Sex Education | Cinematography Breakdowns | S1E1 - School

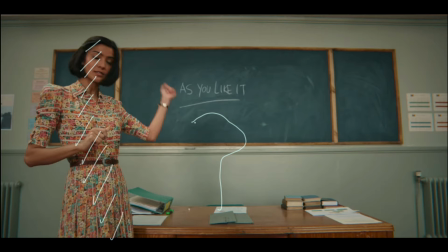16:21 We do have a shadow just here. So that shadow for her moves around, obviously. If this was a movie shot, you'd be able to see
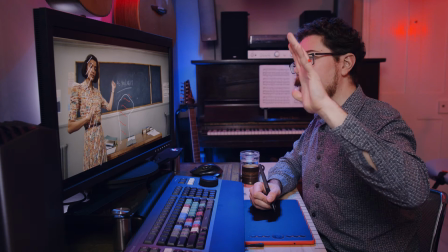16:31 it. So it does show that she's being lit from behind the camera and potentially slightly off to the side just here.
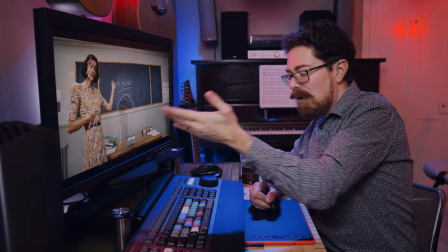16:39 But it's a very big, you can barely see the shadow. You would be hard pressed in a static shot to actually make this out.
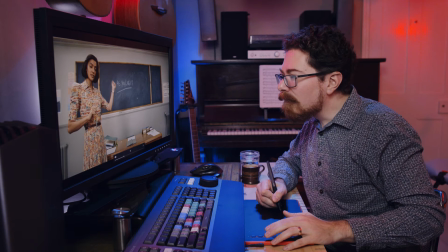16:48 So looking at what's going on, you can just about see it there.
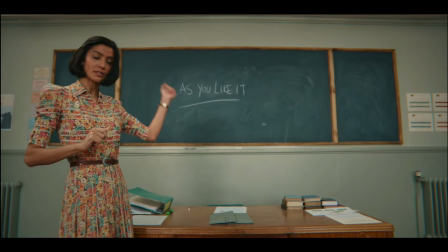16:53 Very, very soft. So you've got to have like an 8-foot, 12-foot frame just acting as the soft light source for this. It's not something I do an awful lot of, lighting like this, where it's completely flat. Everything's very saturated,
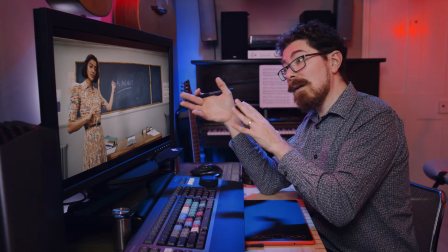17:07 but this kind of thing only works, in my opinion, in narrative when you are really carefully controlling the
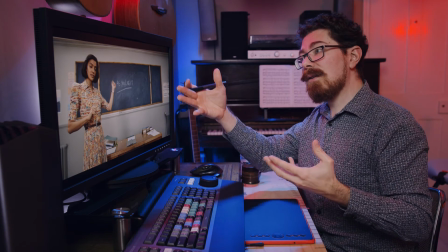17:16 set dressing and the styling and the characters within your scene.
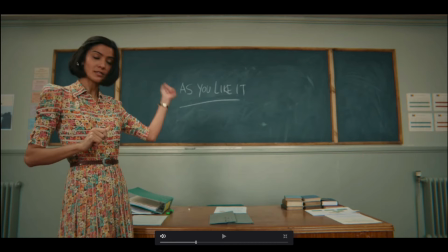17:21 Something else to call out. The lens is playing just here. I'm going to draw a straight line from this side of shot to that side of shot, and you can see the bow of the lens. This is all distorting.
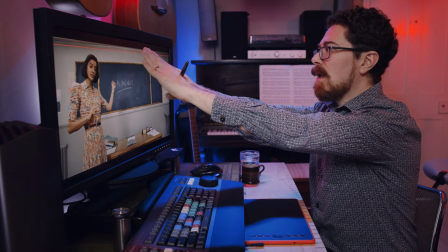17:39 So in the center, it's pulled in, to the edges it's pushed out.
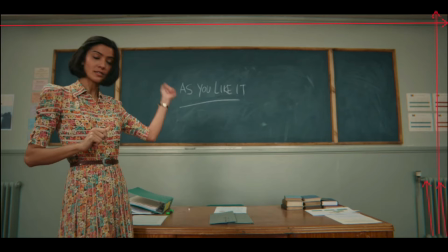17:42 You catch this a lot in some Wes Anderson films where he's using a very wide angle lens, like the Grand Budapest Hotel, when they're standing,
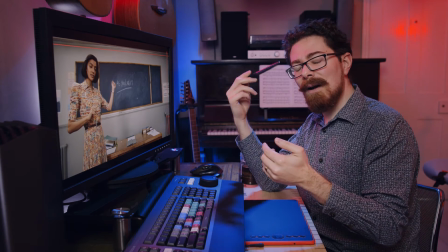17:49 and it's Jude Law era, when the hotel's all brutalist.
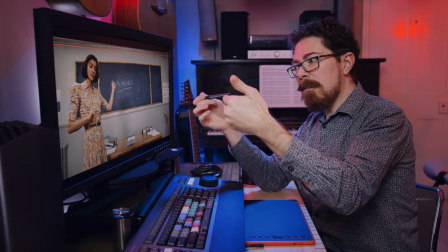17:55 Jude Law era, and they're standing at the desk, you get this bowing effect, you get this distortion because of the type of lens that's being used.
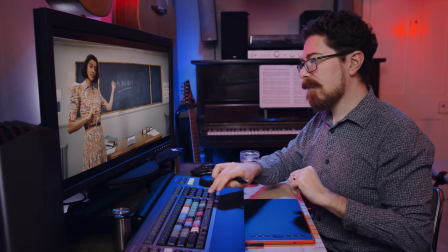18:03 So it's a very vintage feel to it. Nothing else to call out on that.
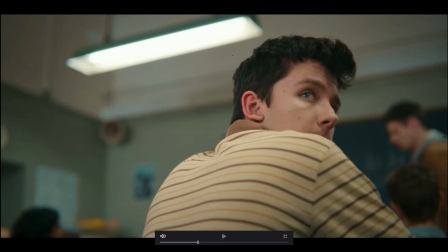18:10 Okay, short siding of Otis just here. We've got the dominant feature of this being the light just here, and that's obviously motivating everything that's happening just there.
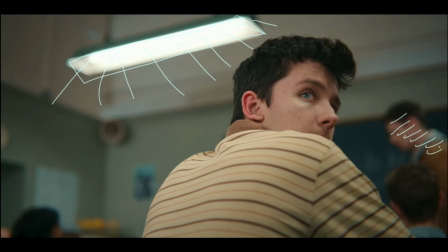18:26 Seeing bully character Adam. They do come to me eventually, these names.
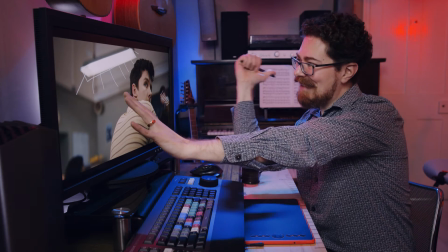18:31 Otis is looking off this way. We're short-siding him, so he's looking down this side of the lens, and it's like me in this scenario.
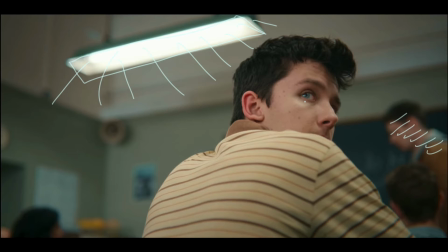18:39 So he's looking off to the side there. We're shooting up at him. Cut to the next shot. Everything is awkward here. And then bang.
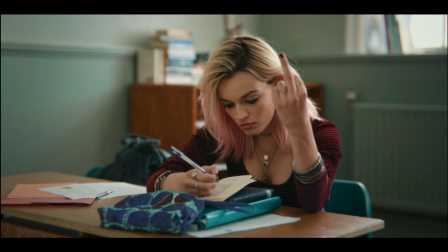18:50 The difference in framing is what gives this impact, and we are Otis at that point.
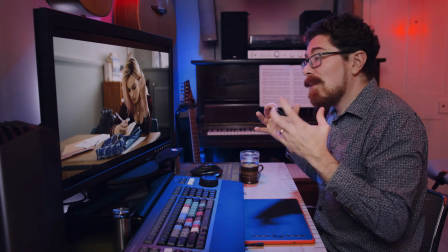18:57 We want to know, we want to look around, we're curious, we're shooting slightly up,
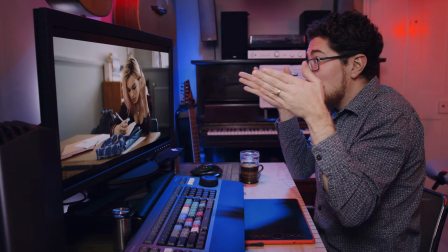19:04 awkwardly off to the side of the frame. And then when we turn around, Maeve is flat on to the lens.
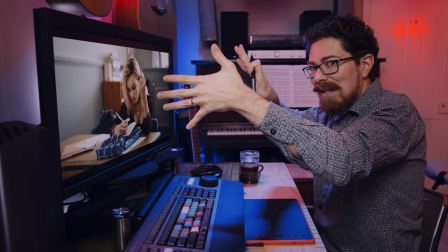19:11 She is basically at lens height. We are pretty much center framing her there, give or take.
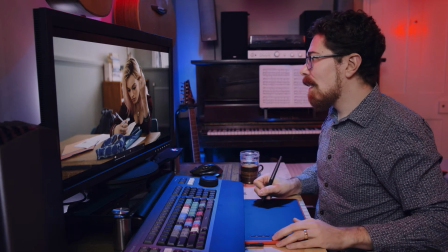19:19 All of the leading lines are taking us towards Maeve.
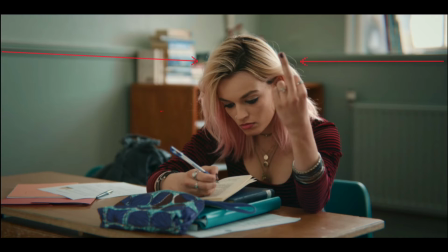19:24 So we've got this one, and even down here, and her desk. It's all pointing in towards Maeve, and she's just flipping him the finger.
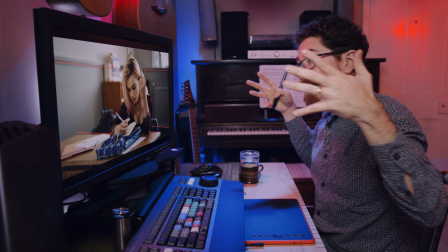19:38 And that's the impact. That is just seeing instantly, after you've been curiously looking over the shoulder and it's all awkward,
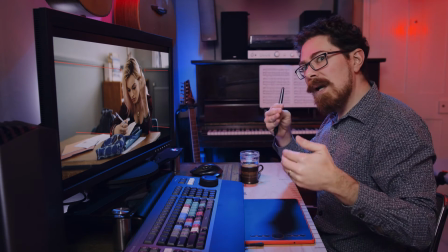19:45 and then bang. very effective way of using the camera position,
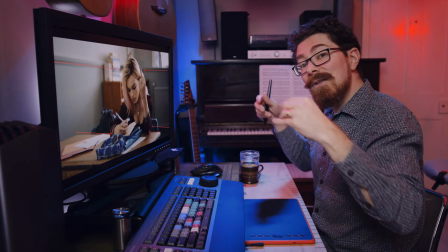19:49 using the lensing, and using your camera height to create impact and create a discrepancy between the two characters.
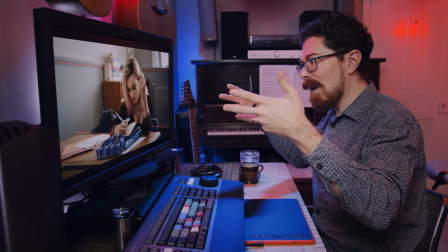19:58 She's cool, she's on the level, she's just there.
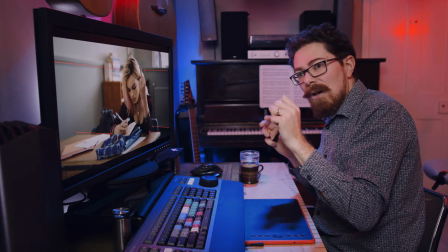20:01 Otis is furtive and over the shoulder and kind of the camera's low, it's all awkward, and he's not in the center of frame.
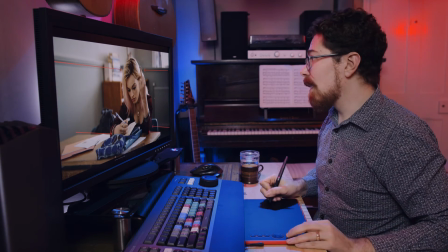20:08 She is in the center. Lighting wise, she is being hit with all of this from the window,
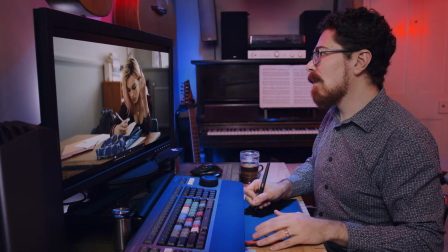20:14 and we do see that all down the side of her hair just here.
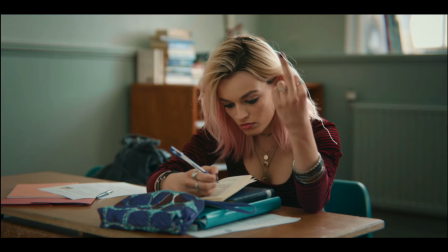20:19 But it is, again, quite nice. It's wrapping around, it's soft. She's got downside, but not very, very down. And we do see shadows coming down from the books just there.
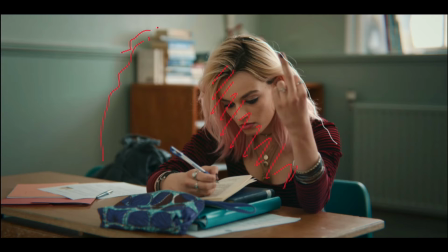20:31 That's all shadowed, that's all shadowed. This side is catching the light from the window. Coming in that way, like this. I would say that to do this, you do probably need either a lot of return or
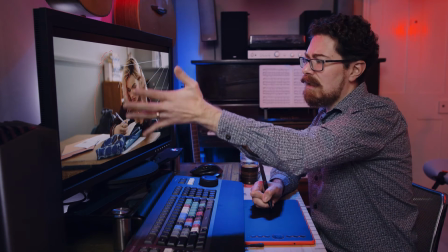20:46 a bounce of some sort just to take her level and soften it off a little bit.
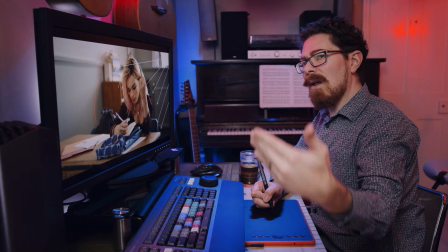20:52 I don't think that you would just be boosting from the window and then relying on that top light, because if you look at her head,
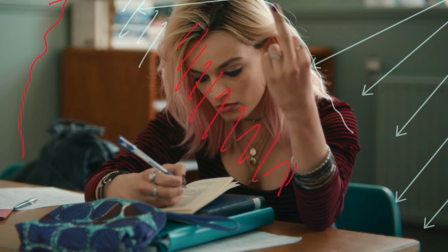20:57 it isn't like she's getting lots of spots of hot light coming in from the top.
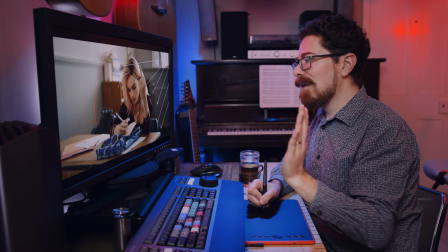21:02 It's just pushing up, almost pushing up from below.
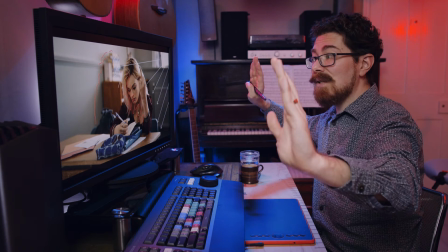21:07 So I reckon that they've got just a lot of bounce just here behind the camera and off to the side,
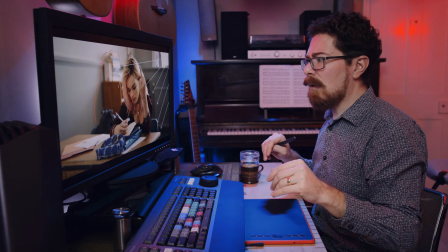21:13 just to fill all of that in so that she doesn't go off to a higher contrast ratio for that.
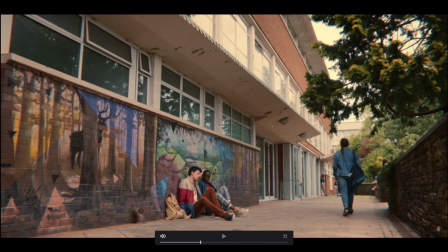21:19 So it's another cool angle. We're quite low to the ground. We're coming in, leading down. There are people dotted around, and we're getting flat light on the side of them just here. All flat, nothing going on.
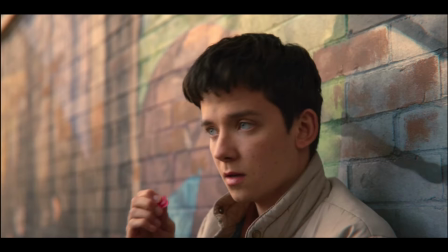21:31 We'll cut to the next shot, which is close up, and the light that was flat because we were on that side is now shaped. And you can see on the side of his face where it's playing just here, all down there. Not much level difference, but we can definitely see he's down a bit on this side.
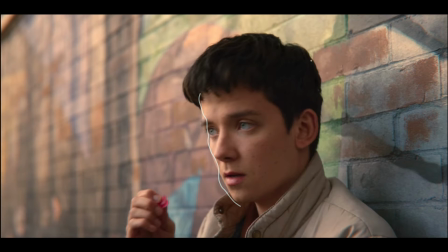21:51 So I would say perhaps they have some kind of flagging going on up here, just a little bit. But that might even just be,
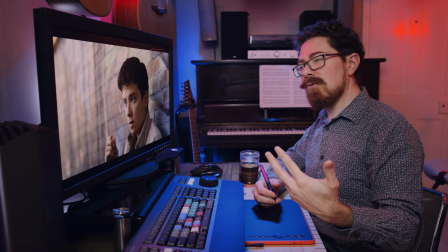22:00 suppose you're in this situation and you don't want to create a massive contrast ratio, but you do want to stop the skylight just washing it out completely.
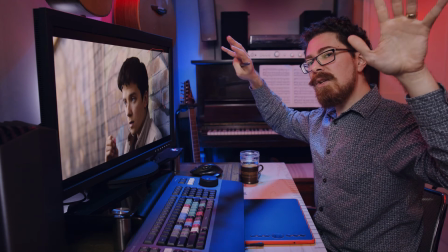22:07 If you bought in something that wasn't black and just put it over them, you would take some out, but you'd still leave a little bit coming in.
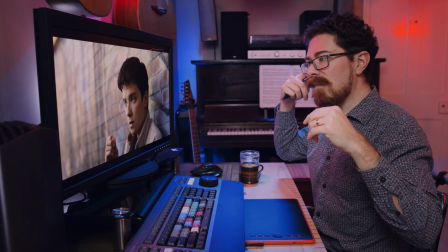22:16 You could also try it with a silk, but you might be fiddling around an awful lot to try and get the ratio right to do that.
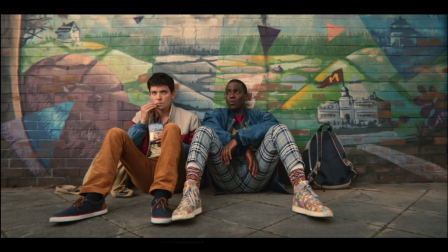22:21 Let's see a similar thing when we flip to the front, but you can see the ratio is not so strong just here. It is still present, but I don't think that we're nearly as bright on this side or down on this side as we were
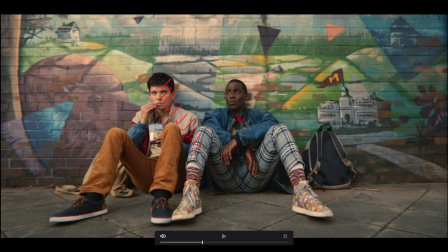22:40 in the previous shot.
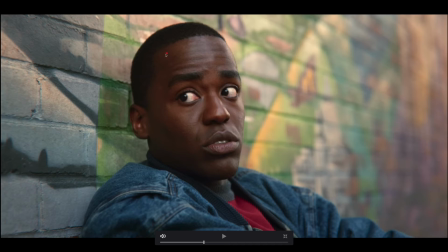22:42 And this is interesting because he should be getting the light on this side of his face, but he's not. The light is coming in this way for him, which is the nice way of doing it.
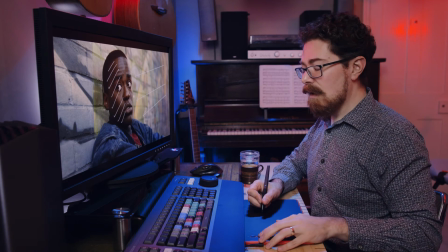22:57 So you have light coming inside on and the dark side to camera, but it's the opposite perhaps to what it would be.
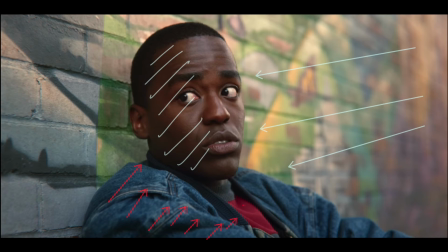23:05 All of this is now down where we should have it the other way around, but that's a cheat which happens all the time.
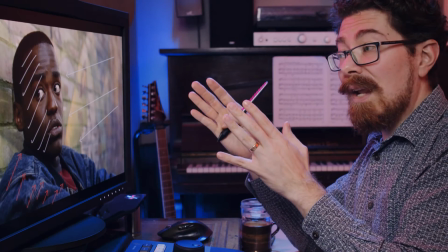23:13 It's the better looking way of doing it. And we've got the characters looking off this way.
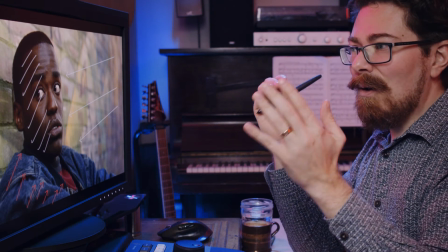23:19 So they're looking down the short side of
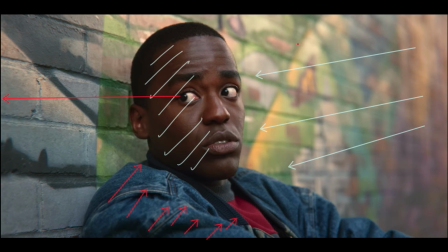23:25 the frame, and we've got all of this space, all of this negative up here,
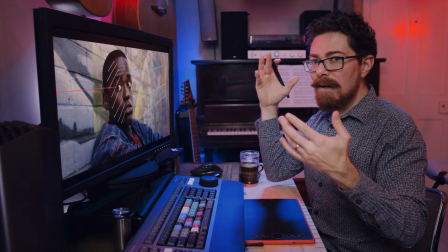23:32 which is, I don't want to say wasted space, it is a method of framing.
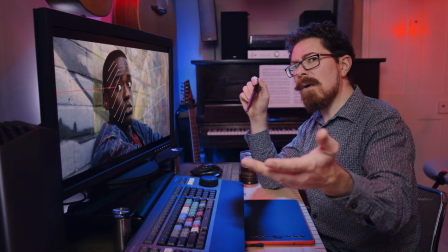23:37 And it feels right for this, but you do have to be careful when you do it. Mr. Robot is a fantastic example of this taken to the extreme,
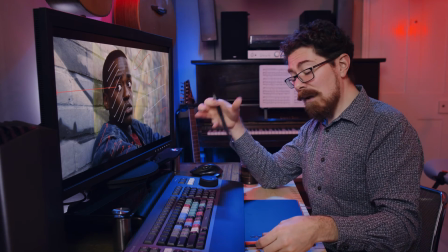23:46 and it works ever so well in that series, and it works as a kind of plot point as well.
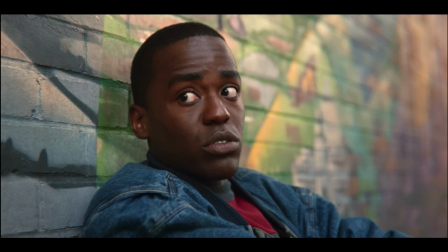23:51 It fits with everything. Experiment with it, but it's easy to go very, very wrong when you're doing that.
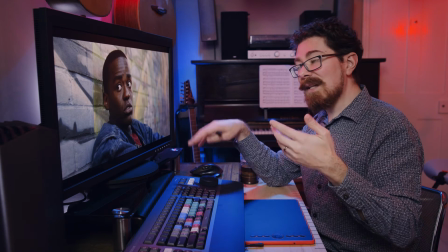23:58 This sequence fits with the exterior look of all of the stuff at school.
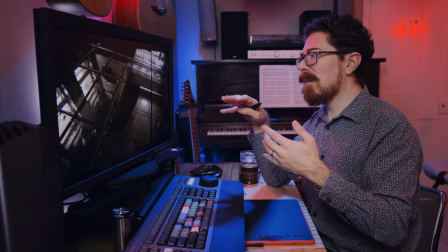24:02 We got one more location within the school which becomes a bit of a feature, and that's this abandoned toilet block. It is dingy, it is horrible,
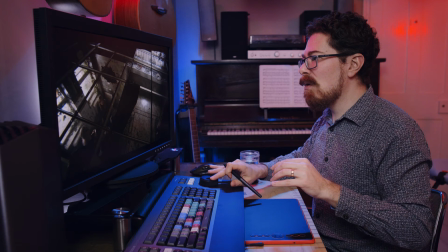24:11 and they got this really wicked tracking shot just here where they move along and actually have a
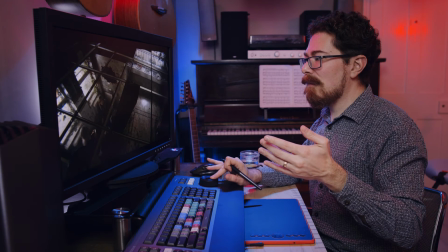24:19 little bit of a kind of pull in on the characters just there as they're moving across,
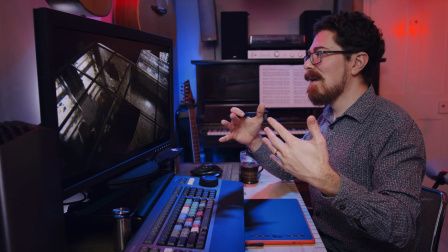24:25 just to establish this space, establish the fact the ceiling's falling down.
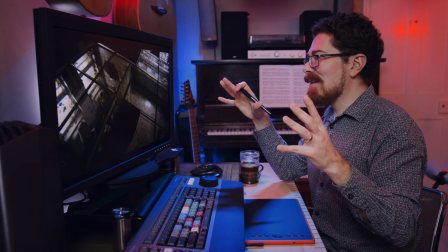24:29 It's grim, but it works so well, and it's such a important location that they did spend the time.